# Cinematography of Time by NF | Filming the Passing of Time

Welcome back to the Filmmaker's Blog. My name is Kevin Vonseck, and thank you for tuning into another episode of Cinematography of. I know it's been a while since my last upload, but we're back. We're ready to get it, this time for NF's record, Time. Alright, so in this video, I want to focus on not only, of course, backwards storytelling. We're just going to hit that a little bit, but it's pretty evident that this whole music video is backwards. But we're going to get into showing the passing of time in single shots. So there's a couple shots in here that show the passage of time extremely well in a very entertaining way by either using camera motion, probably some editing techniques for sure, and some lighting movement. So let's get into the first shot right now. A big part of this video and just the way that it's telling the story is making the viewer feel uncomfortable. And I think that is really what the backward storytelling is trying to do.
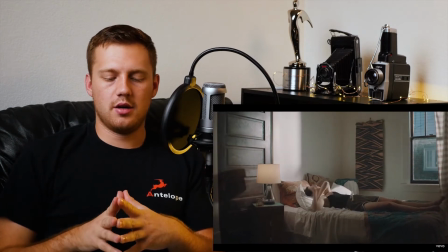(1:03)
So this first shot right here literally kind of blew my mind at first.
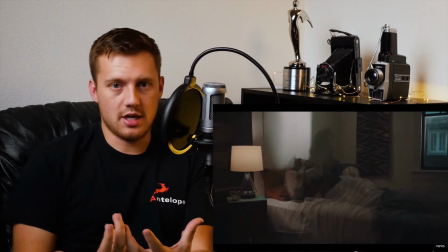(1:09)
But the two parts of this shot that actually show the passage of time are, one, fading into the separate shots.
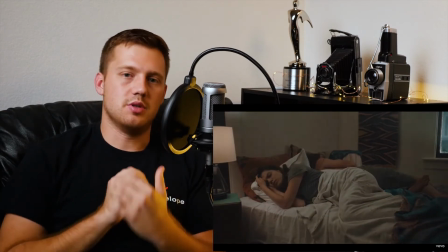(1:16)
So you see your characters in different positions with different clothes on. Super cool, super precise.
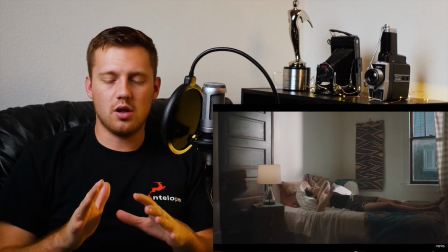(1:21)
So that makes me think that this dolly is actually on a
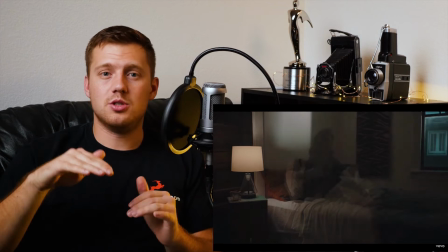(1:27)
electronic track and is programmed to do the exact same movement every time.
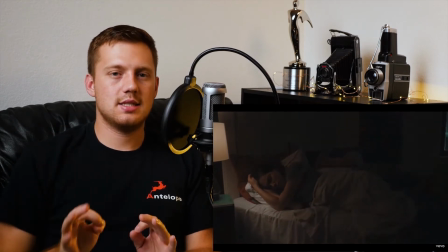(1:34)
I feel like that's the only way you can get the background as consistent as they did while fading into the next shot.
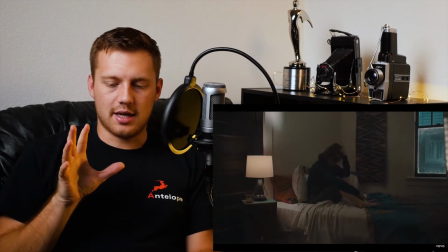(1:42)
And so that's my idea on how they actually got the camera movement. And two, the lighting.
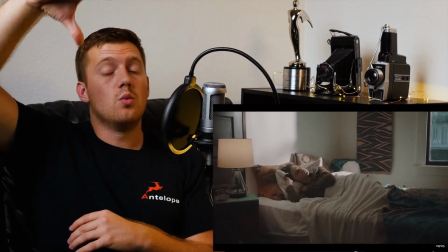(1:48)
The light source coming from into the window, which is supposed to be the sun in this shot,
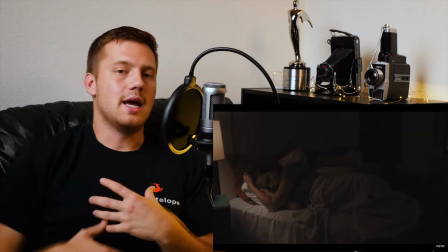(1:54)
moving and going dark like the day is passing. So how did they do that?
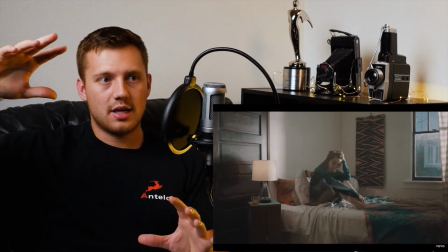(1:59)
Well, it's almost kind of exactly what you think they would do.
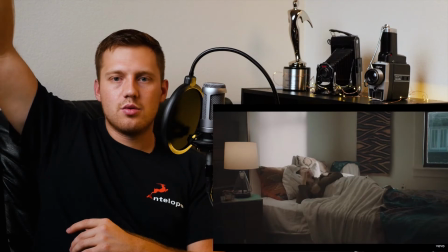(2:04)
They have a strong light source, start it up high, shining through the window, and bring it down all the way below.
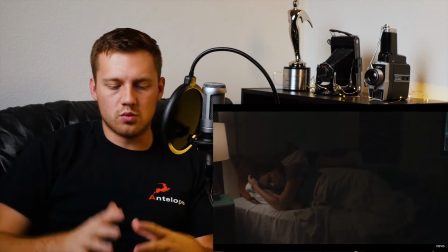(2:12)
So these aren't like really time lapses,
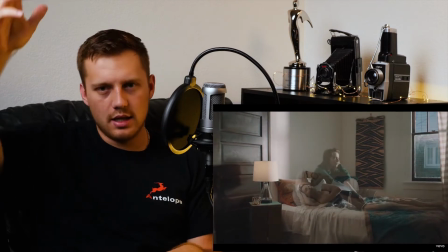(2:16)
but because that sun is moving so quickly, it kind of feels like a time lapse.
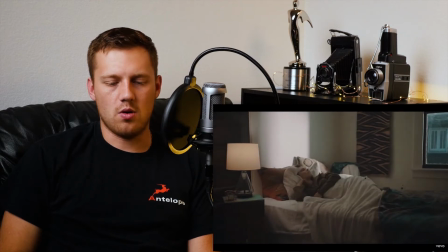(2:23)
But I doubt that these are time lapses at all. Let me know in the comments if you think I'm completely wrong.
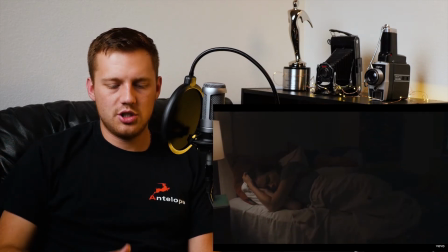(2:29)
But the way she's moving, she had around 8 motions roughly, moving into the bed.
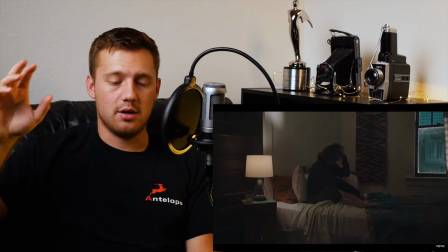(2:37)
And I think that whoever's operating the light outside is doing it extremely fast.
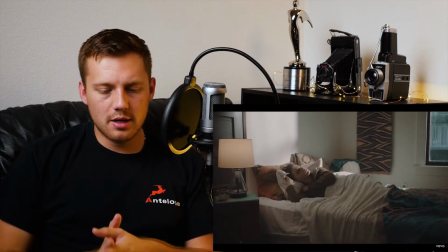(2:43)
So that's what I think what happened. What an incredibly creative way to show the passage of time. What really gets me is the fact that they're the only ones really moving in the image.
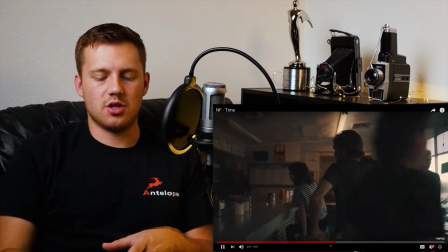(2:53)
Everything else is completely stable. All right, this is always cool. Throw your jacket on, no effort at all.
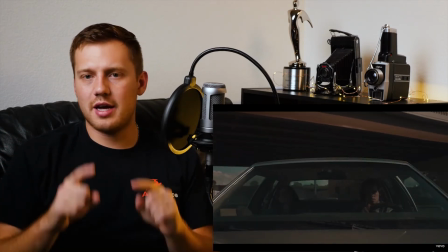(3:00)
Okay, fun fact, car mount.
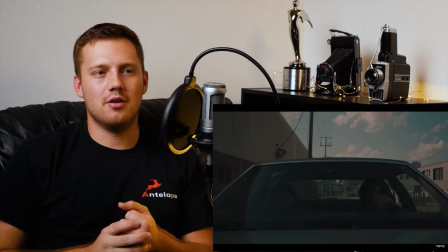(3:03)
Obviously, we did a car mount for a film called Stupid Love, and man, that crap was bouncing all over the place.
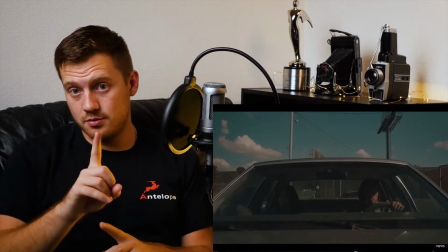(3:12)
We either did it wrong, which is a possibility,
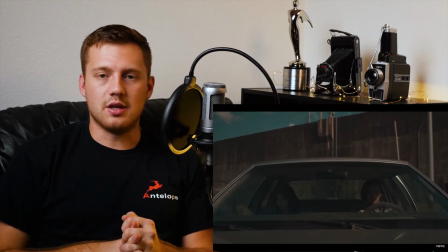(3:16)
but there have to be using some sort of gimbal on top of the car mount just to,
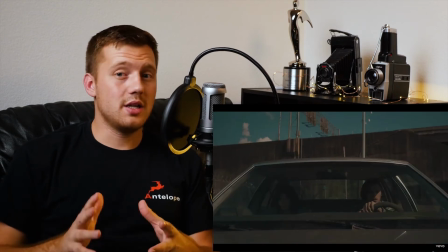(3:25)
make all the bumps and cracks of the road a lot smoother. We didn't use a gimbal, and man, you can feel the road in the image.
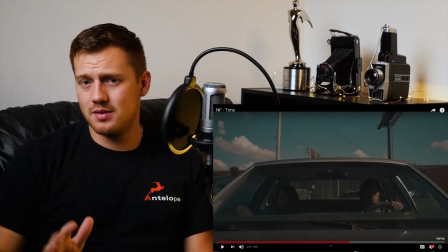(3:33)
It's just, so, great execution here.
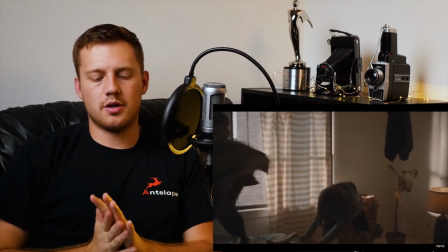(3:38)
All right, here we go. One of the coolest oneers in recent music video history.
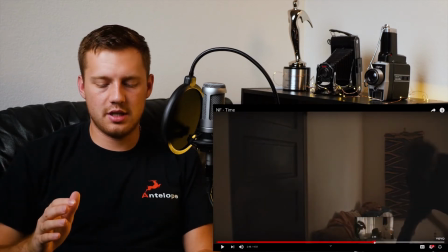(3:44)
I'm calling it out right there. First of all, let's just see that. We're not even done.
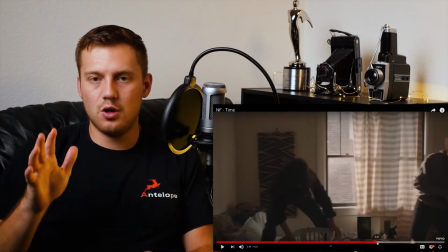(3:51)
We're not even okay. I can't even speak.
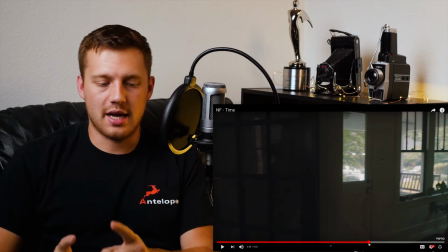(3:56)
I'm pretty excited about this. We just finished seeing them on the couch, and already you're seeing them in the reflection of this door.
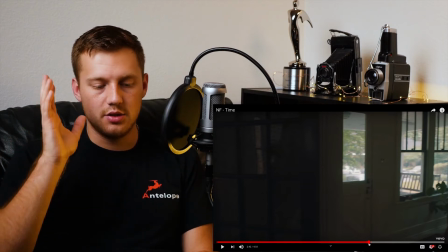(4:04)
And as the camera spins, you see them again in reverse.